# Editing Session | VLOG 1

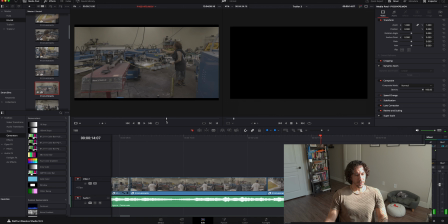(34:16)
So right now what I'm trying to find is
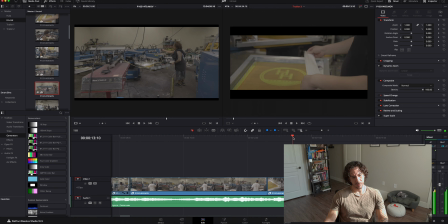(34:26)
just something that I just want to add one more clip right here. I don't know of what yet, but I want to look through my clips and just kind of see what I have.
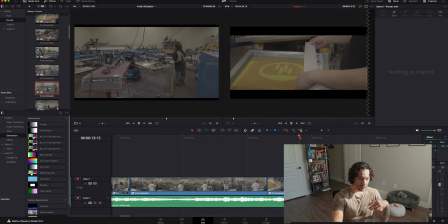And just kind of go from there and just see if I feel like that shot will go good with these two.
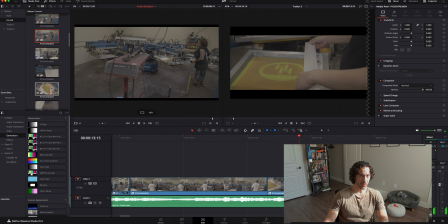(35:03)
Maybe another close-up of something. Oh, maybe this one. Oh, but that's a different logo.
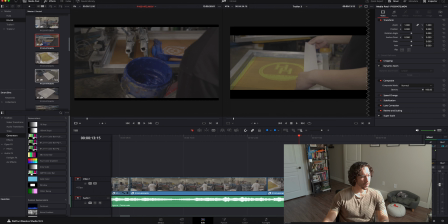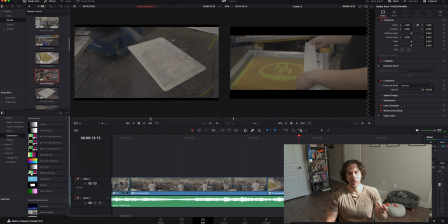(35:31)
Maybe this one. Maybe something with some action in there, you know? Not just like a stagnant shot.
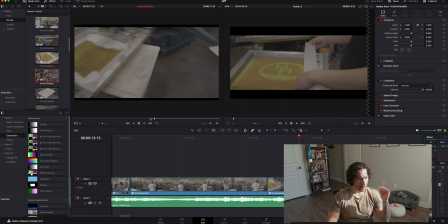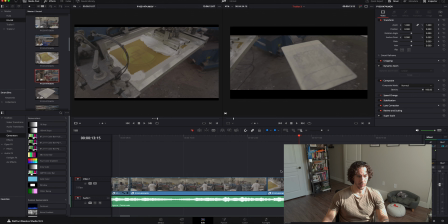(35:43)
Yeah. Something like that. With like some action in the shot and then like some good camera movement. Yeah, something like that, I guess.
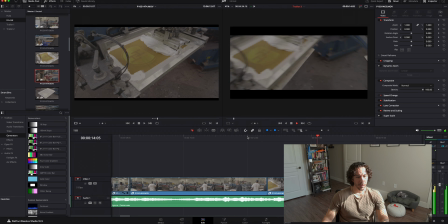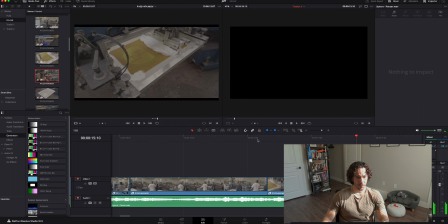Sorry.
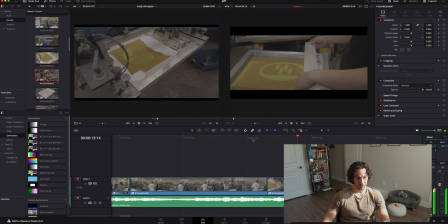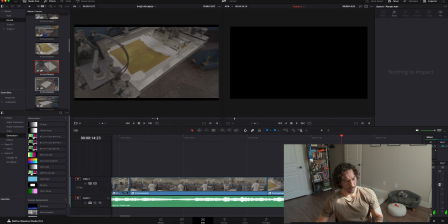(36:29)
So, I mean, that's okay with me. Oh no, actually.
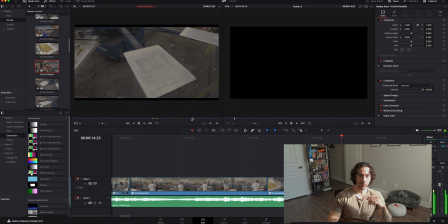(36:44)
So I'm gonna use this one actually. So it's pretty much the same thing except it moves. It moves into position, I guess, and then the camera pans up, and then
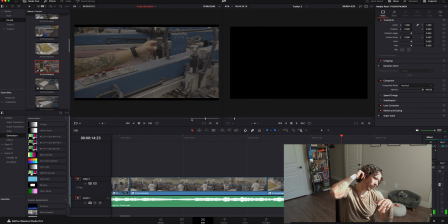(37:03)
or it tilts up, and then you see the operator adjusting something. So we have a lot of action going on in this one shot. So you don't really. It's kind of more to give you in one shot, in one clip.
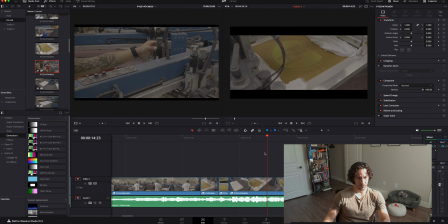It took a little bit long, a little quick, or I mean it took a long time just to get to the operator.
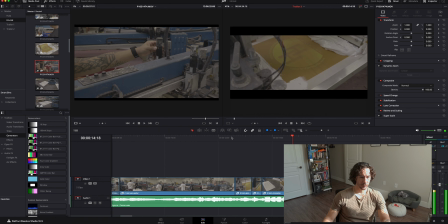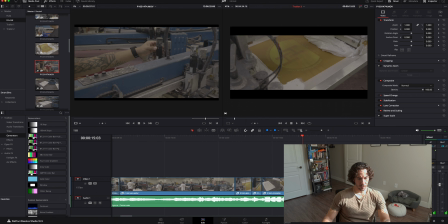(37:54)
So I'll make a cut right here and then I'll speed it up. Like 800. Maybe cut it to about right there.
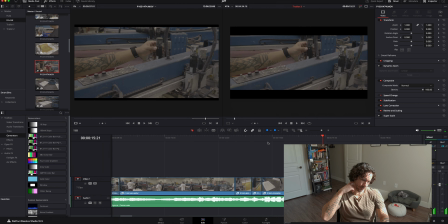(38:27)
It's a little quick. Didn't really see much.
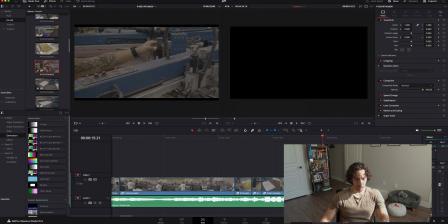(38:35)
So I'll go 400.
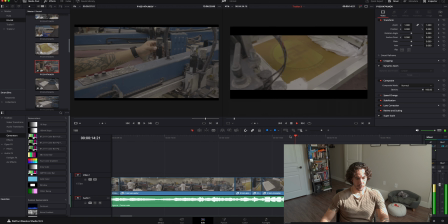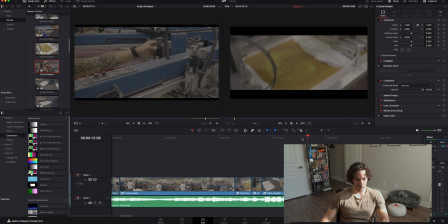No, I don't like that. I'll tell you why. Because I want
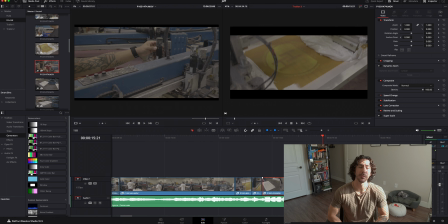(39:17)
I want that speed ramp to hit right when I pan the camera up, right when I tilt the camera up. I don't want it to happen before the camera tilts up. I don't want it to happen before, so
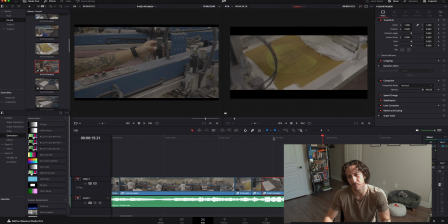(39:36)
it just doesn't sit right with me.
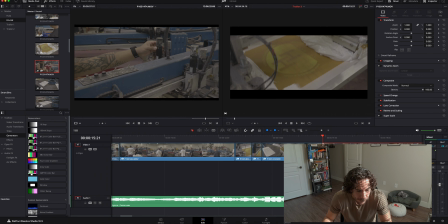(39:44)
Oops.
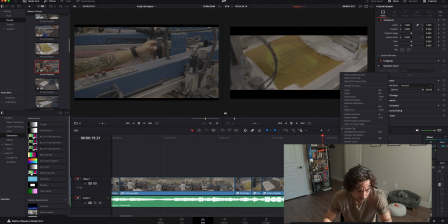So right here, where my playhead is where I tilt the camera up.
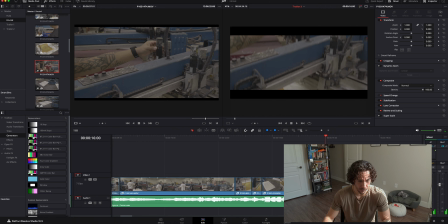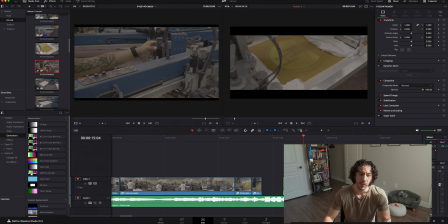(40:22)
So what I'm gonna do to make sure that the footage is in sync with the beat, I'm going to just trim off the beginning. Just drag the clips
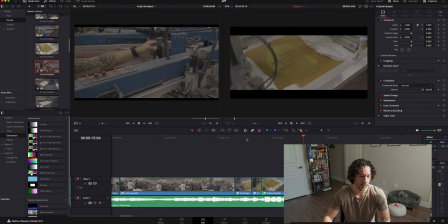(40:43)
to where I want them to hit when the beat hits.
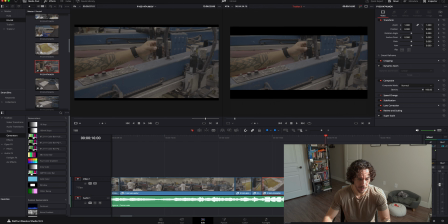(40:58)
So I like this section right here. I like this section, but I don't like how it's too boring in the beginning. So I'll just cut this clip, and then I still want to use
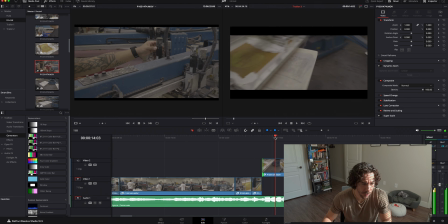(41:20)
this contraption moving into place.
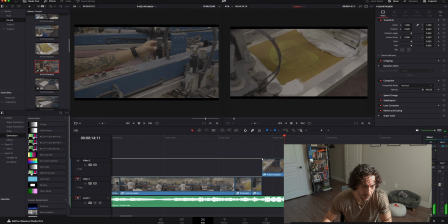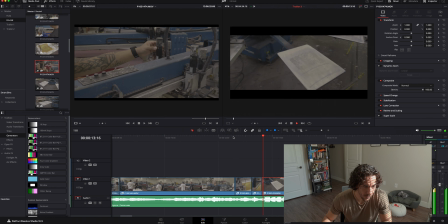Okay, so I don't like this little jump, this cut. It's pretty much it's not.
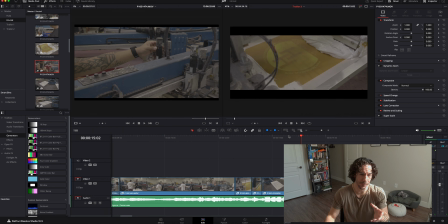(41:51)
It's a cut onto the same clip showing the same thing. So I don't like that.
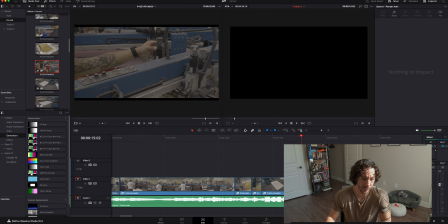(41:56)
So I'll just delete that altogether.
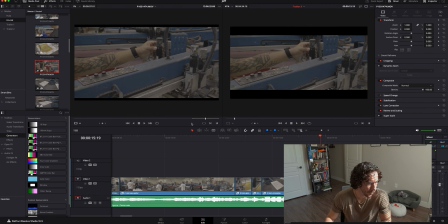(42:02)
And then I'll just insert some other clip in there. No big deal. Maybe of the machine. Probably this guy spraying it.